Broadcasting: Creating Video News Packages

Hey everyone, my name is Brady Talbert and I'm the Student News Director here at Troy Trojan Vision News, Troy University's daily television newscast. As a student journalist myself, I'm really eager to give you some tips on how to make your school's newscast even more professional through creating television news packages.
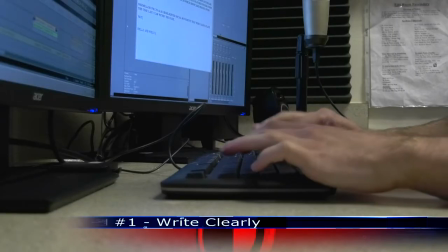(0:15)
Here's my top three tips. First things first, we need to write our stories so everyone can clearly understand them.
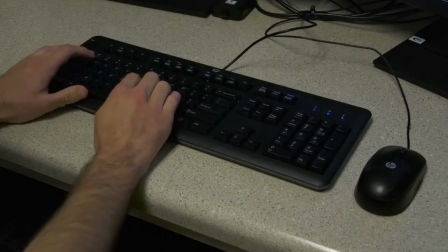(0:23)
Remember, you have roughly 1 minute and 30 seconds to tell your TV news story, so make it count by hitting the high points in your writing.
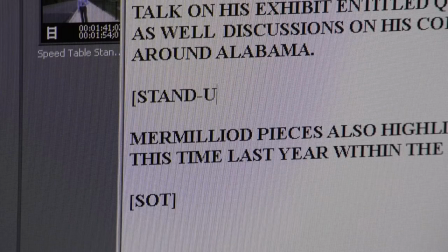(0:30)
This isn't a newspaper article, so let's write conversationally.
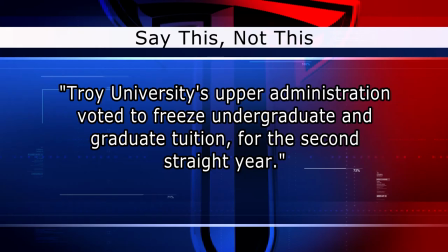(0:33)
Instead of saying, Troy University's upper administration voted to freeze undergraduate and graduate tuition for the second straight year,
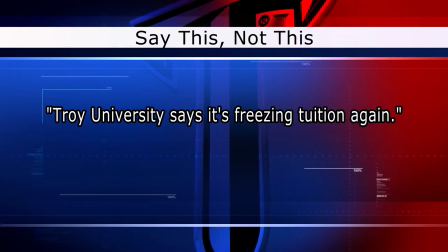(0:41)
you could more easily say, Troy University says it's freezing tuition again. We want to write concisely, but still leave in the important information.
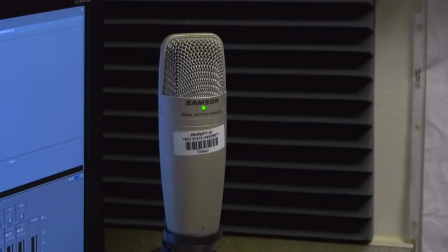(0:49)
If you feel like you sound like a robot reading your script, try to rework it. Remember how people actually talk. Alright, let's talk video. Something you're probably waiting for. So we want to make sure that our video matches what we're telling our audience, but we also want it to show something new.
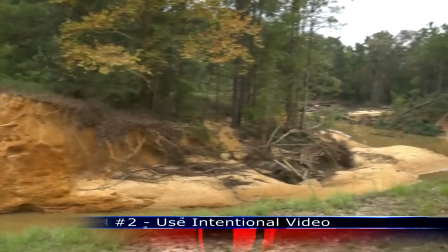(1:03)
When you're editing your story, put video that goes along with what you're telling your viewer. If you say boat, show a boat.
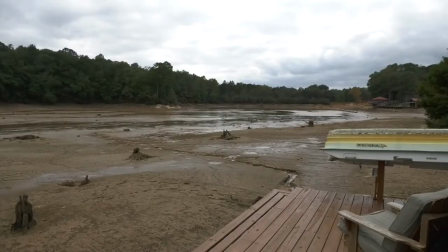(1:10)
This will strongly reinforce your riding. Here's a story I did on a lake here in Troy that drained after a storm broke a dam that was holding in its water.
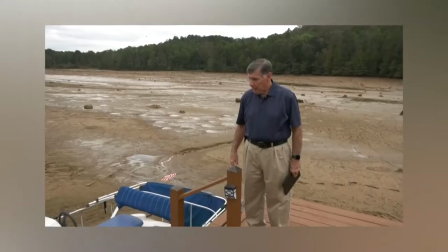(1:18)
Notice how what I say matches the video.
It got pretty high. Let's just put it that way.
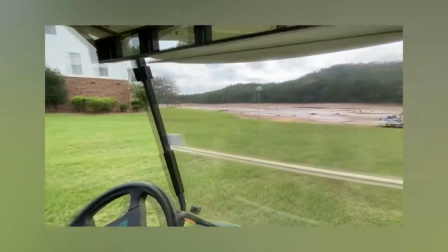(1:23) Jerry Williams has lived here for 14 years. When he heard the storm was coming, he strapped down his boat.
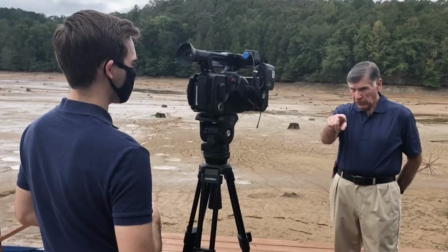(1:29) His pontoon remains, but others weren't as lucky.
Also take the camera where it may be hard for the viewer's eye to actually go.
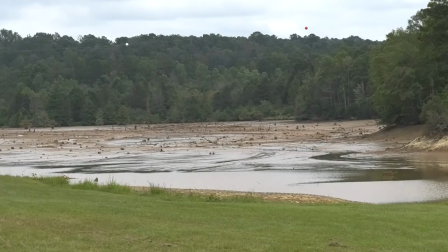(1:36)
After you show a wide shot, let's show a tight zoomed in shot.
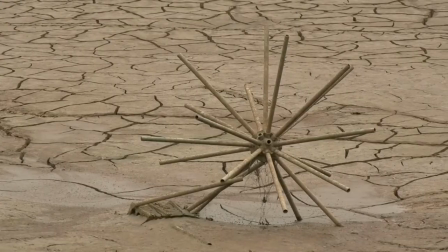(1:39)
Here I wanted the viewers to see the lake bottom up close and personal, even if I had to get a little muddy to accomplish this. My third and final tip is to get creative with your stand-up, so whenever you, the reporter on camera. Typically we want to show the viewers something through filming these stand-ups. So you got to think of something creative, clever, and intriguing.
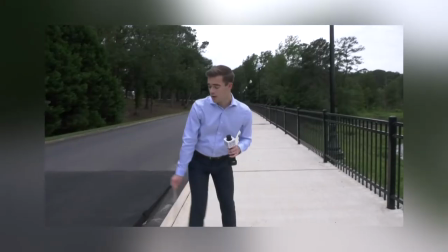(1:59) Now previously drivers could speed down Luther Drive but now there's a four-inch speed table in the way in an effort to slow them down.
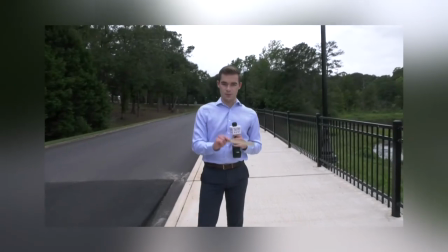(2:06) A move that the university says will keep students and pedestrians safer.
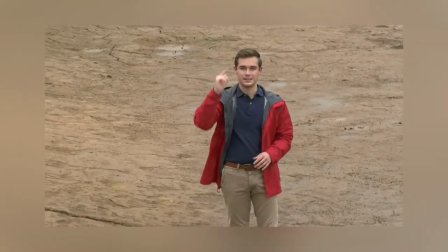(2:10) If I were standing in this exact spot a week ago my head would have easily been underwater but now you can see the lake bottom is caked in mud.
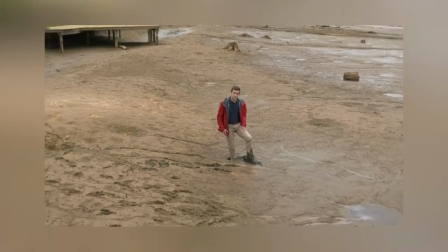(2:18) My feet are easily two feet within the soil and some people's boats are completely gone.
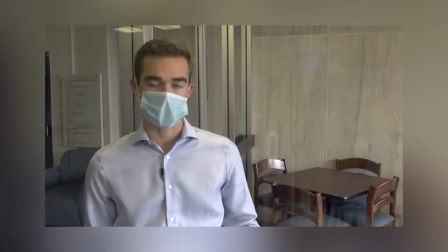(2:24) Each kit contains the supplies necessary to help fight the spread of COVID-19 on campus and can contain masks,
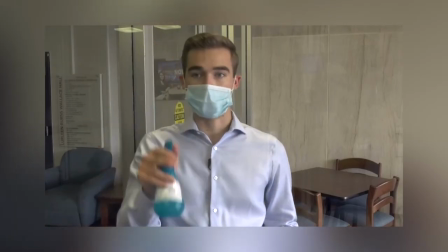(2:31) wipes, and spray bottles for both hands and hard surfaces.
Now remember, your stand-up should add to your story. I hope these tips help you out. Remember, a good reporter writes clearly, shows the audience exactly what they're talking about, and is always coming up with new and interesting ways to tell stories. Best of luck out there. For Troy Trojan Vision News, I'm Brady Talbert.